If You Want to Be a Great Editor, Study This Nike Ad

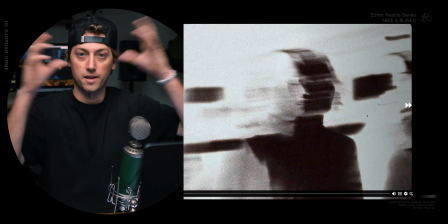[4:08]
And so if you shoot some shots or you just whip the camera around, get a lot of motion blur, that helps.
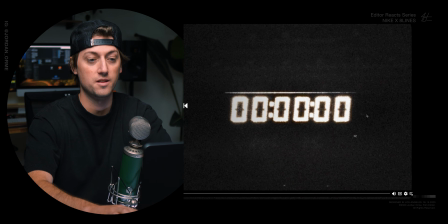[4:12]
Okay, so we want to create contrast too with the fast cuts, and one thing that helps with contrast is stillness to motion.
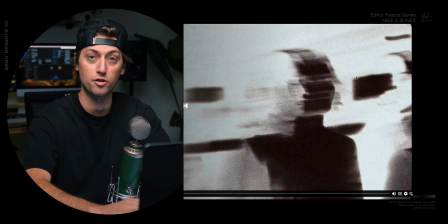[4:19]
Another contrast we could introduce is darkness to brightness, and so if you invert stuff, we have like a white frame and a dark frame, and that helps a lot.
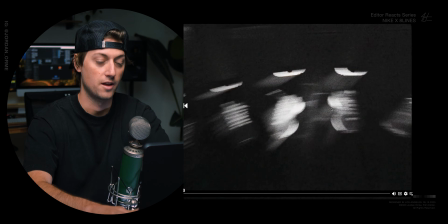[4:28]
So we start with white frame, and then we head to a darker frame. I don't know how they shot this.
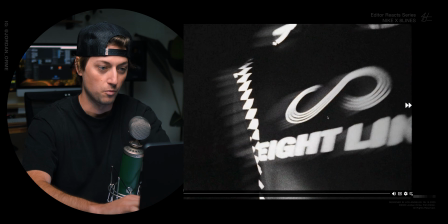[4:35]
It looks so cool, where it's just very black and white. It almost looks like there's a little filter.
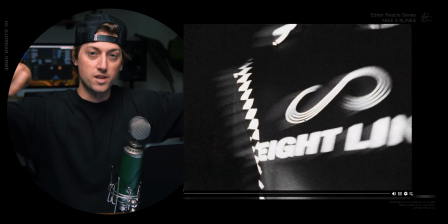[4:39]
Little filters with motion, like streakiness and motion blur is also really popular right now.
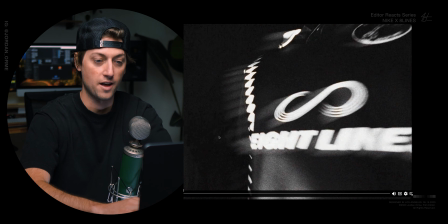[4:45]
So there's one sound for that shot, another sound for this shot,
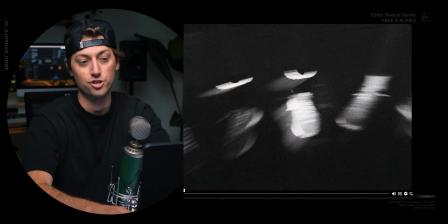[4:49]
and then here we're trying to create a match cut, or just kind of do the matching game.
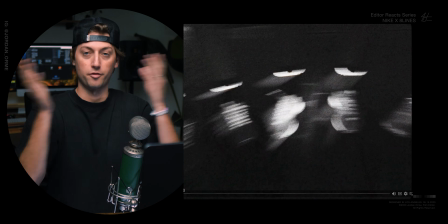[4:55]
So we're just showing shoes and whipping from, left to right.
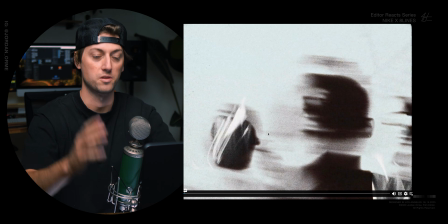[4:59]
And then we do an inverted shot of faces also whipping from left to right. So we get that repetition, you get a match of camera movement and a match cut.
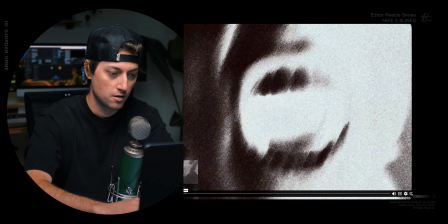[5:07]
But I think there's 2 different sounds for each of those shots. Yeah, so it starts with like a ta-ta-ta-ta-ta because it kind of looks like that
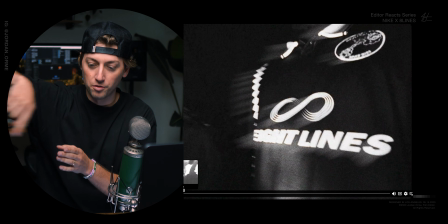[5:16]
as the 2, you know, it almost looks like a spinning wheel, you know, with the little you guys know what I'm talking about.
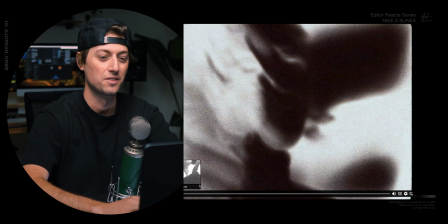[5:23]
I don't know what it's called, like the Wheel of Fortune wheel.
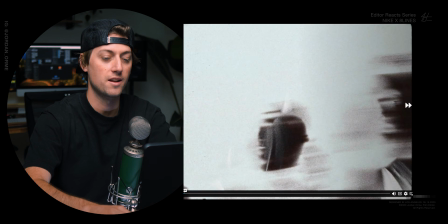[5:26]
And so we really lean into that with the sound design, and we have like a lower sound and then a higher sound once we get to here.
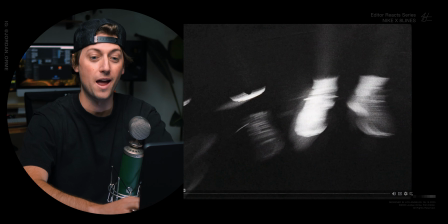[5:33]
And then our boy like yells at the camera, and we do something that's a little bit unique.
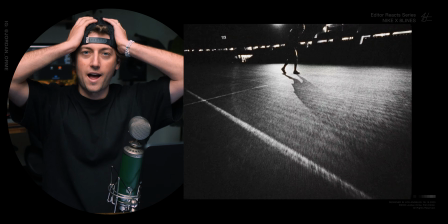[5:38]
You do like a tiger roar. So lots of times you don't want to actually have literal sound effects when you're working with sound design.
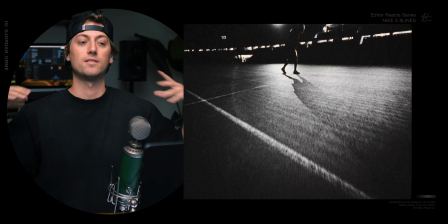[5:45]
You want to think a little bit outside the box. Think about something that doesn't quite make sense, but could work. So if a dude's going at the camera, like, why not make him roar? I don't know.
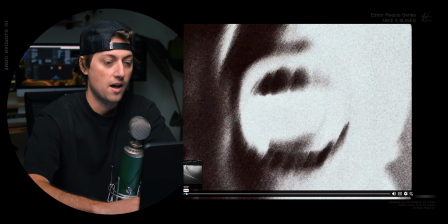[5:58]
And right there, we also have a few inverts.
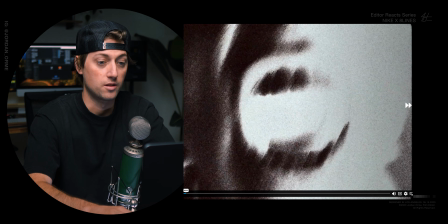[6:02]
So we have like just his normal shot, and then we like just punch in on his mouth, invert it, and then invert it back normal.
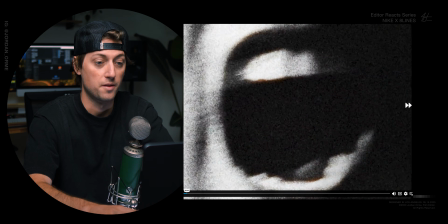[6:11]
But then we're just really close up on the mouth and do a little fade out.
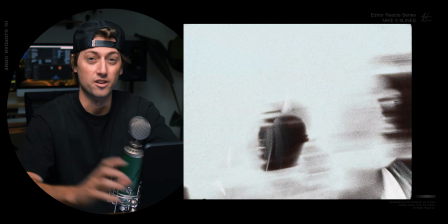[6:15]
So, you know, if you need a little extra energy, feel free to punch in, punch out, add a little camera shake.
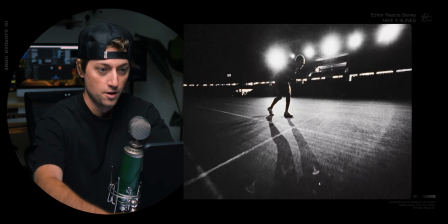[6:21]
We'll see that throughout. So then right here we have a riser.
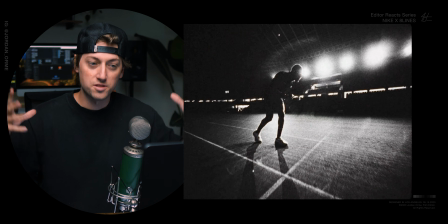[6:25]
So the camera's like pushing in and, you know, kind of getting close, and it kind of creates this feeling of anticipation just visually. If we just muted it, that's what it makes us feel. And so we add that in with sound with a riser that's like a ba-ba-ba-ba-ba-ba-ba-ba-ba.
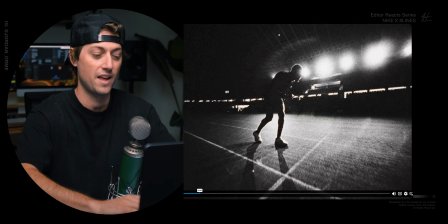[6:40]
So it kind of increases anticipation, which is pretty cool.
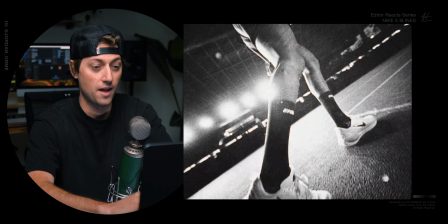[6:45]
And then, that's like its own sound. And then we cut to this shot, which also has its own sound.
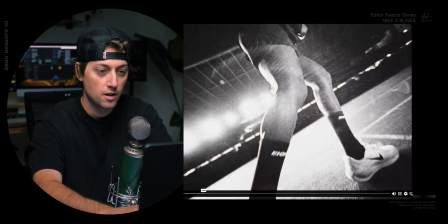[6:52]
So we're continuing to increase anticipation because we have, you know, like a little,
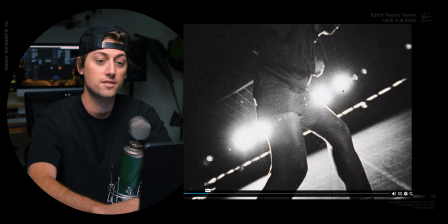[6:59]
I think it's like a film projector sound. And then the lights in the stadium are flashing, and so we match a heartbeat to it.
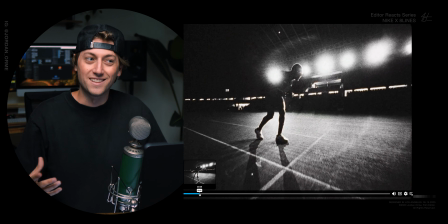[7:06]
Because it's like that feeling before you're getting to start running. You're a little bit nervous, your heart's beating fast, you're like, there's so much anticipation.
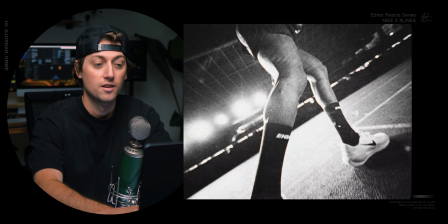[7:14]
So we're creating that with a little bit of longer shots, with the heartbeat matching to the flashing of the lights.
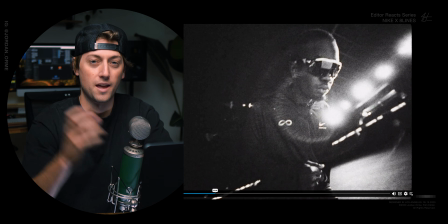[7:23]
And the other thing that's a little bit weird is we have like a lot of mechanical sounds, or it almost sounds like construction.
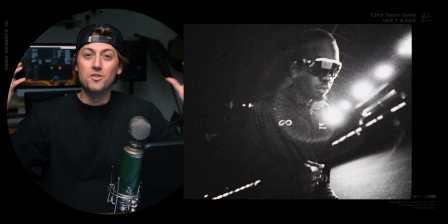[7:31]
I don't really know why that's in there. It doesn't make a whole lot of sense to me, but you know, that's what I mean by we're like, put some kind of like soundscape in there and think outside the box.
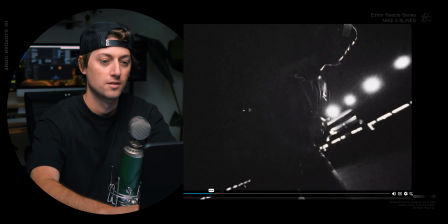[7:41]
Think of something weird that doesn't really make sense. And lots of times it works.
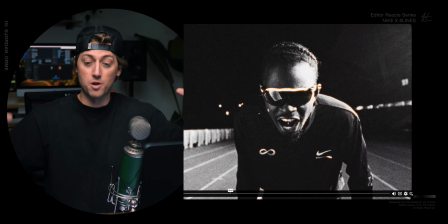[7:48]
Okay, now we have what's called a stop down in the sound. So lots of times you have a riser that rises up and then you cut everything out, or you have a hit, which is like a,
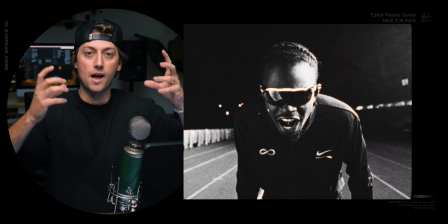[7:56]
and then there's like usually a line or something that's said that fills that little gap.
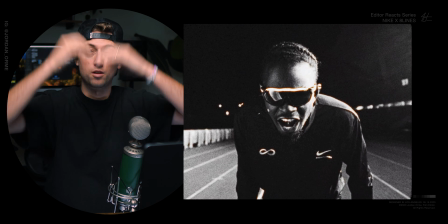[8:02]
So you create intensity, you cut it off, fill the gap with something insane.
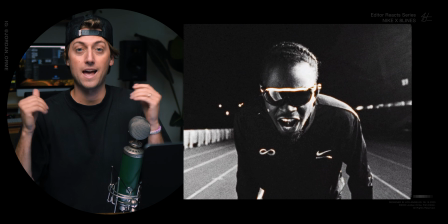[8:07]
And then lots of times that gap creates almost like a vacuum of sound.
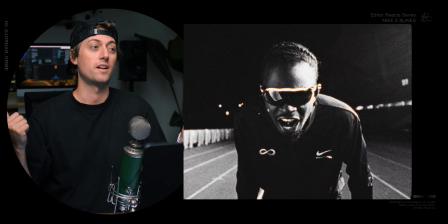[8:11]
So it's like, and then it really creates a lot of impact when you like just punch in after that.
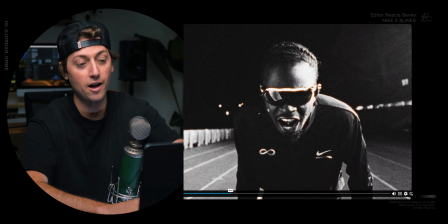[8:16]
So you vacuum of sound, punch in. So that's what they did. Vacuum of sound, we hear the dude yell in this little close-up. And then quick cuts and bro's gonna start running. So, and now we're off to the races.
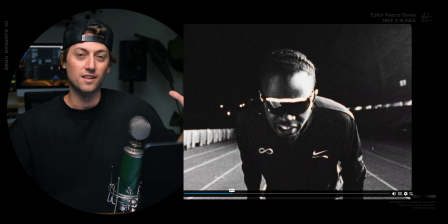[8:33]
But what you would expect is there to be like a big like, musical number come in.
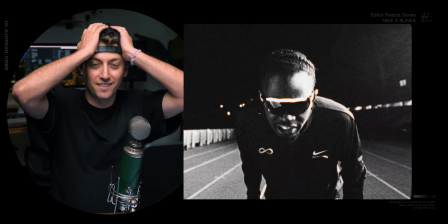[8:38]
It's like da da da da da da, you know, something that's like that. That's what you would expect, and that's probably the cheesy answer.
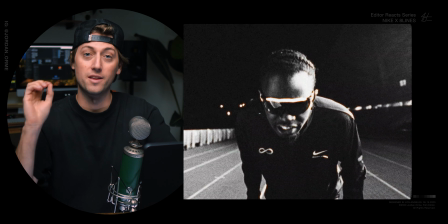[8:44]
That's probably what I would have done, which is not the best thing. But what they did is subverted expectations and just stuck with sound design still.
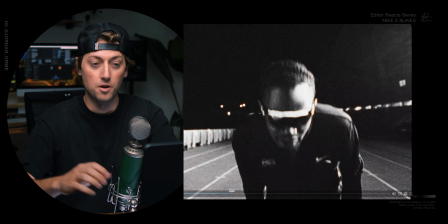[8:52]
So
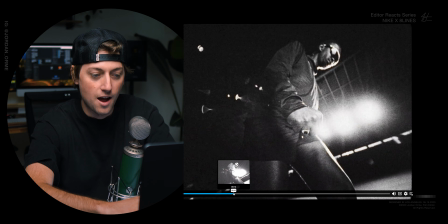[8:56]
like it's so good, bro. The like sound texture, like everything is so freaking good.
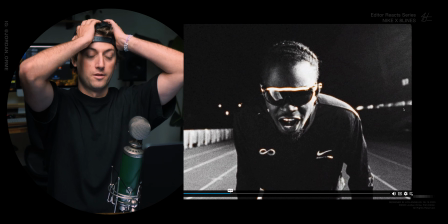[9:03]
Oh my goodness. So let's break it down.
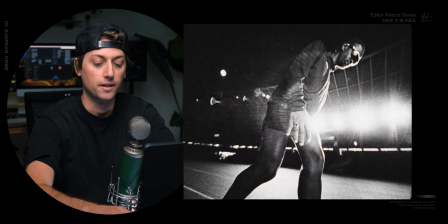[9:06]
So as we cut to, we have like a little, like a really high end, that sound.
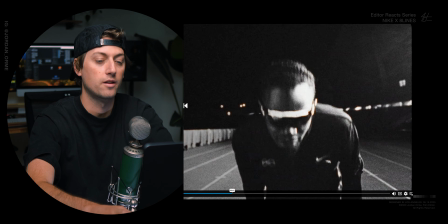[9:13]
And so adding those little quick, like these little flashes are also very reminiscent of film.
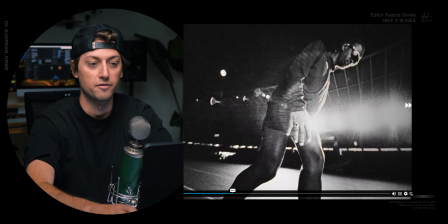[9:19]
So just, you know, you could literally add a white frame and then fade it out. Works super well.
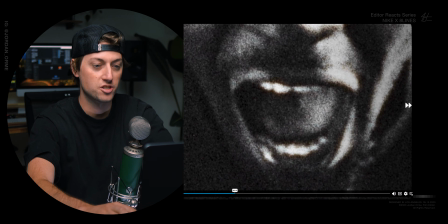[9:24]
And then we have this fist that he makes right in the middle of the frame. And then we match cut to that to somebody yelling.
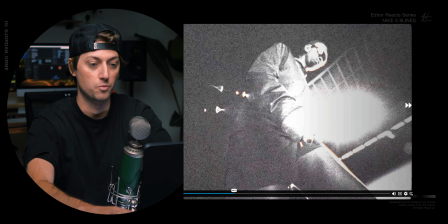[9:32]
So the fist match cuts to somebody's mouth. And again, we have raised exposure, an inverted shot, and then normal.
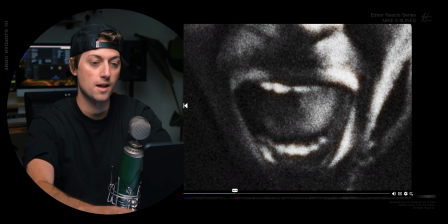[9:39]
And then we invert it to go out of it too. So lots of times on those cuts, you want to have flashes, and you can use inverts.
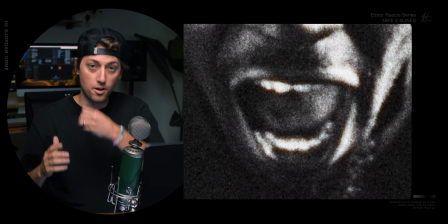[9:46]
Oh, excuse me, my nose is running. That's so embarrassing.
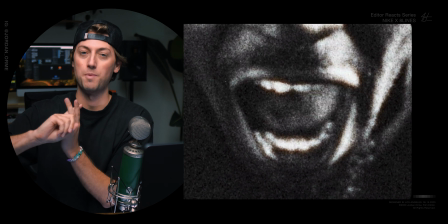[9:51]
So you can use inverts, you can use just exposure, you can literally add white frames, and those flashes really, really help.
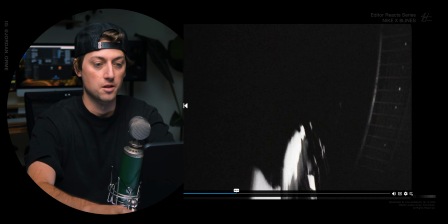[10:00]
Right here, this is probably a slow shutter shot of him just running. Oh no!
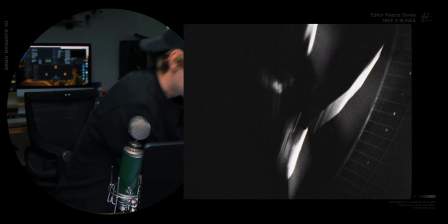[10:06]
Where's my... Oh my goodness. Stop. My alarm's going off.
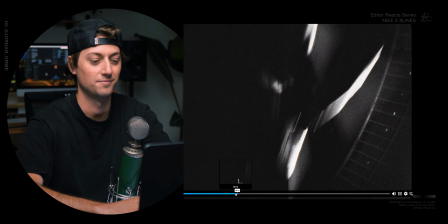[10:11]
It's 1. At 1, I like to try to pray for people and ideate things, but I'm filming this right now, so we'll do that later.
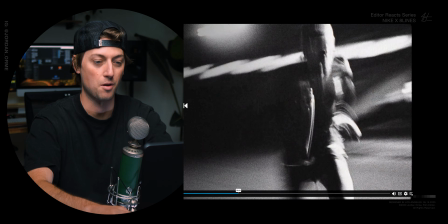[10:20]
We'll do that after I film this. So here, this is one of the most insane parts, bro. So this is, again, slow shutter, so that's why you get extra motion blur.
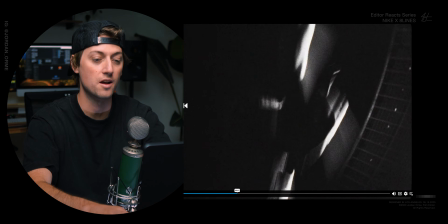[10:28]
It makes it look even crazier. So we get tons of motion blur, which creates a ton of energy.
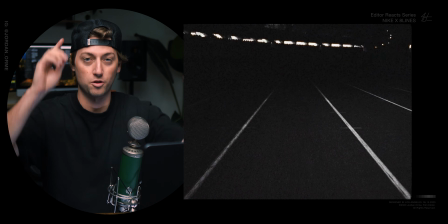[10:33]
We get a POV of us running. Now check out this. This is one of the craziest cutting sequences I've seen in a while.
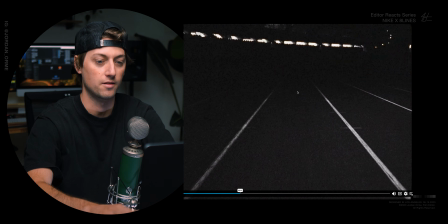[10:40]
We have these like little lights out here in the background. And what do we do but we match cut that little light in the background up here, maybe it's stadium lighting,
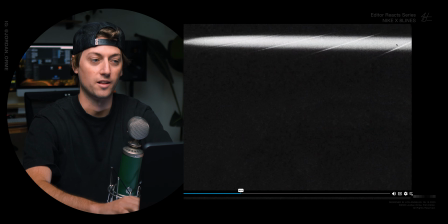[10:52]
I don't know what it is, to a light lighting up the track, like a little flashlight that's moving and then reveals a shadow.
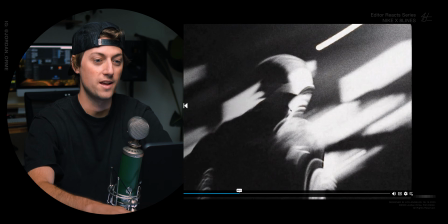[10:59]
One of the craziest match cuts I've seen.
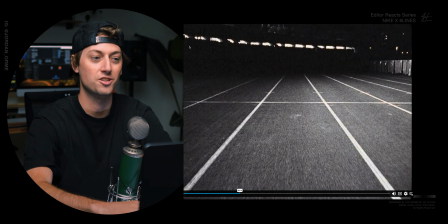[11:02]
Usually you match cut like a main element to a main element, but we match cut a background element to like a background element.
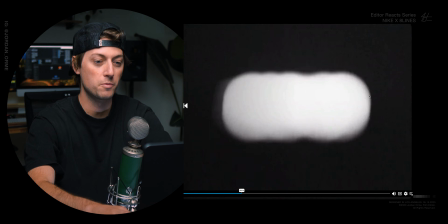[11:09]
That's freaking sick. And then right when we reveal that shadow right in the middle, so our eyes start up here,
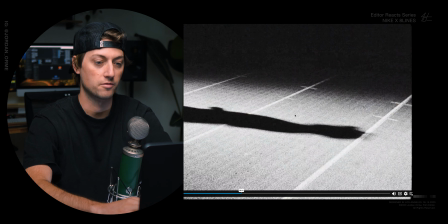[11:17]
come down here following the light, our eyes are right in the middle now, match cut right to this.
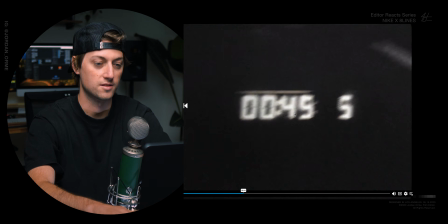[11:21]
Right in the middle, out of focus, the clock is now going nuts.
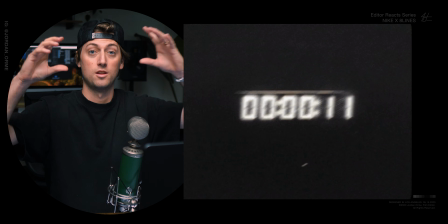[11:26]
We have camera shake. You can actually like put camera shake in post.
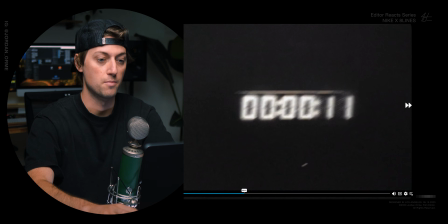[11:31]
You just have to make sure you have this directional blur and this motion blur, which you have. I mean, you can see that right there. Like this is not in focus, it's not sharp at all. That's it. Nuts.
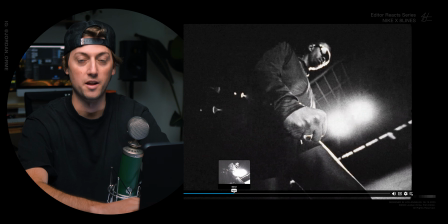[11:42]
Okay, now we start adding some effects. All of this was just simple cutting, and you can make amazing commercials just with simple cutting like this, just with,
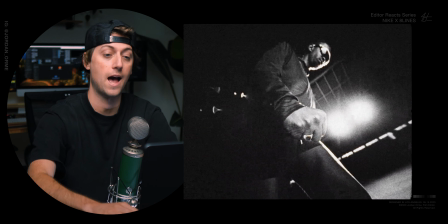[11:50]
you know, there's nothing too crazy happening, but now the craziness ensues.
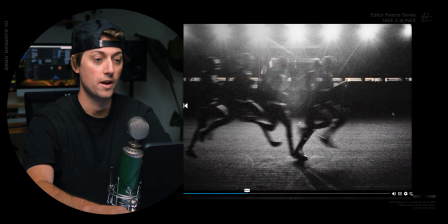[11:55]
So, I mean, that's just so quick. Right here, all it is, this is a pretty simple effect to do.
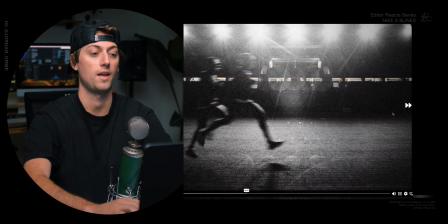[12:02]
You just, as he's running, you take a freeze frame and right here, and then you just continue the shot on top.
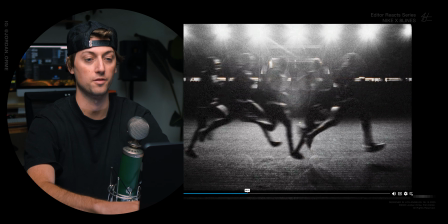[12:09]
Take a freeze frame, take a freeze frame. It takes a little bit of rotoscoping for the person that's running at the top, but see, this is such a like out of focus shot.
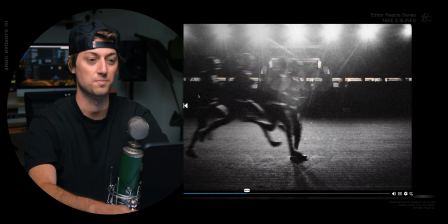[12:18]
You don't even need the best rotoscoping. It's just, it's pretty simple, and you just do it with a static shot.